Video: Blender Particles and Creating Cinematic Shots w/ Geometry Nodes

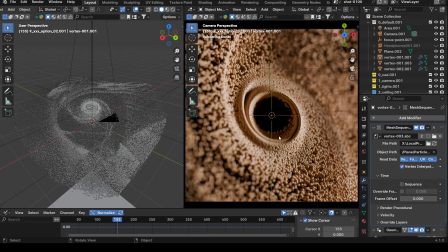[0:00]
Okay, so today I want to walk you guys through some concepts I've been playing with. I've been experimenting with a lot of like vortexes and particle systems,
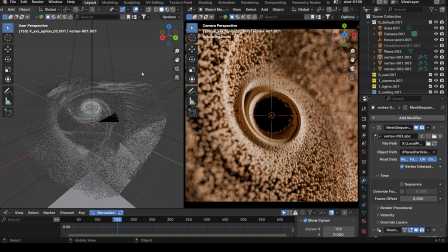[0:13]
and also exporting them out as Alembic meshes to have more flexibility with them. So I want to walk you guys through, take you guys through the process of how I'm getting shots like this and lighting them also.
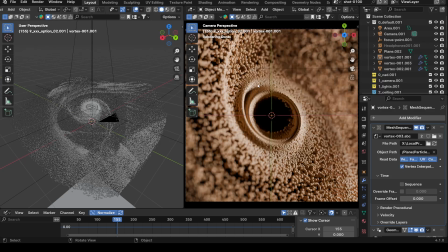[0:28]
And then also showing you how you can get multiple shots by using just one Alembic meshes, and then also increasing the amount of particles using the Alembic meshes. So as you can see, I'm starting off here. I'm going to walk you guys back through. So I also have two different files.
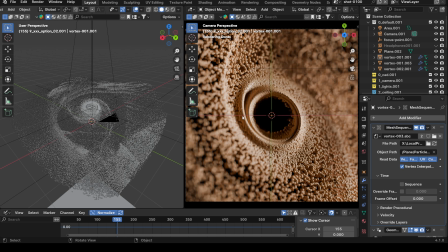[0:46]
I have this file, which is the end file where the Alembic mesh ends up in. And then I also have the original file where I actually have the simulation in. So let's start in the simulation file. Let's see, Vortex 2. So let's open this up, and I'll kind of just walk you guys through the process.
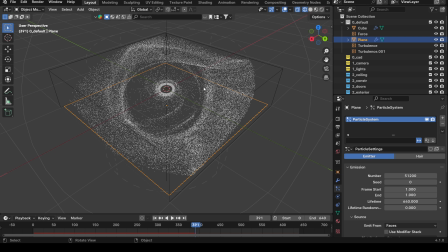[1:06]
I can't remember exactly what I did, but I'll just show you guys how it's set up.
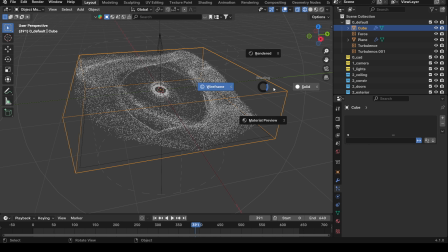[1:13]
So basically what I did was I created a box here, and this box is containing the particles inside of the particles are being contained inside the box basically, because I don't want them just flying everywhere.
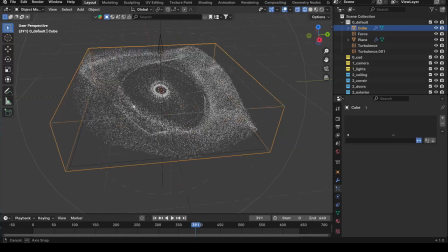[1:31]
So I just want to make sure that they stay within the box. I have a certain amount, and I don't want to lose any of them. They're being simulated throughout the whole time. As you can see over here in this area, I have about 51,000 particles.
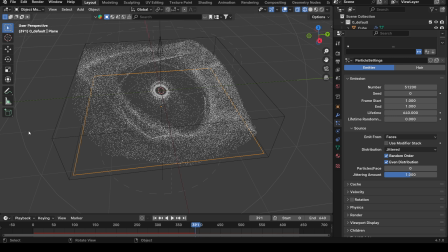[1:47]
And then I'm also using the lifetime throughout the whole duration of the simulation. So they're never dying out. Okay. Also, what I have is I have a couple forces in the scene too throughout the simulation to create better patterns.
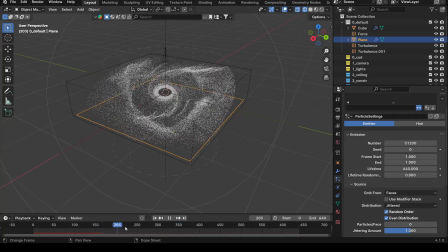[2:05]
So it's not just like this static spin where everything is even. I want to have some turbulence inside the spin.
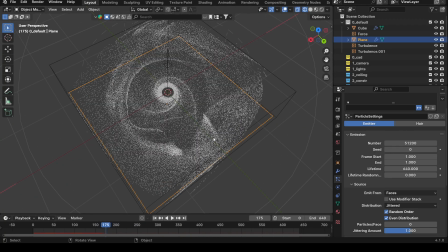[2:11]
So as you guys can see, you can see irregularities inside the spinning of the particles. So I like these little patterns that I'm getting. It just makes the shapes more interesting.
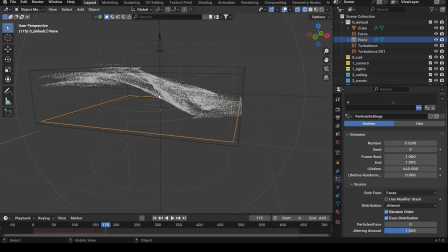[2:22]
Also adding noise too, to kind of create, something that's not so flat, but also has kind of a heel shape. And that's just like the turbulence and the noise working together.
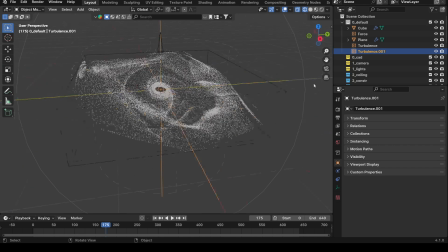[2:34]
So I have turbulence, a vortex, and I have one more. I can't remember what it is. Let me see if I can find here what it is. So I got a vortex, turbulence, and then a force. That's right. I have a force. Okay.
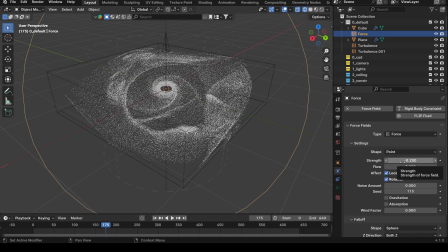[2:51]
And the force is pulling in everything just a tad bit so that it doesn't just continue hitting the wall. So I have a vortex pushing things out, and then the force is pulling things back in so it doesn't hit the wall and everything.
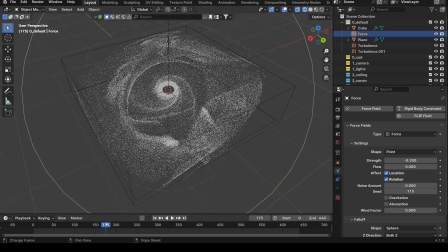[3:06]
It's just stuck to the wall as the vortex is spinning. So let's just play it real quick, and I can show you guys what the simulation looks like. So it starts off with the particles on the ground. As I had said, these particles are here throughout the whole time.
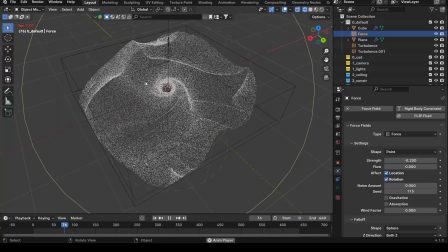[3:18]
They never die out. And so as it spins, it starts to create this nice pattern with the turbulence happening throughout this simulation. So as you can see, this simulation is pretty slow because I have so many particles, right?
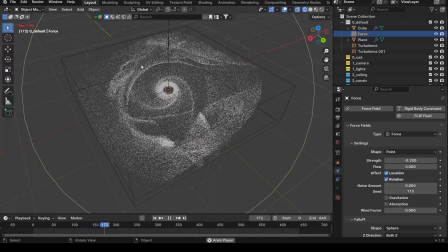[3:32]
And this is why I don't just stick with having my end result as a particle sim. I'd rather bake that down into an Alembic mesh so that I have more flexibility in the end, and it's not resimming every time.
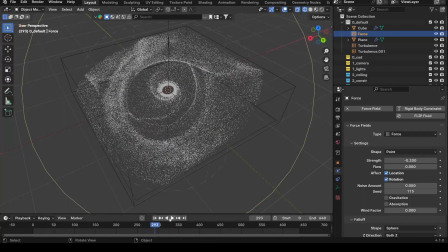[3:50]
So once it plays through once, it actually plays through faster in Blender though, which is nice.
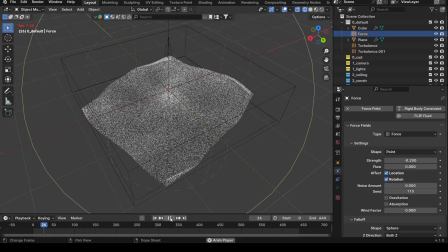[3:56]
For some reason it's not happening this time, but it usually does, where you run it all the way through and then it'll play smooth. So this is the particle sim. Just walking you guys through real quick. Again, I have a box to contain everything.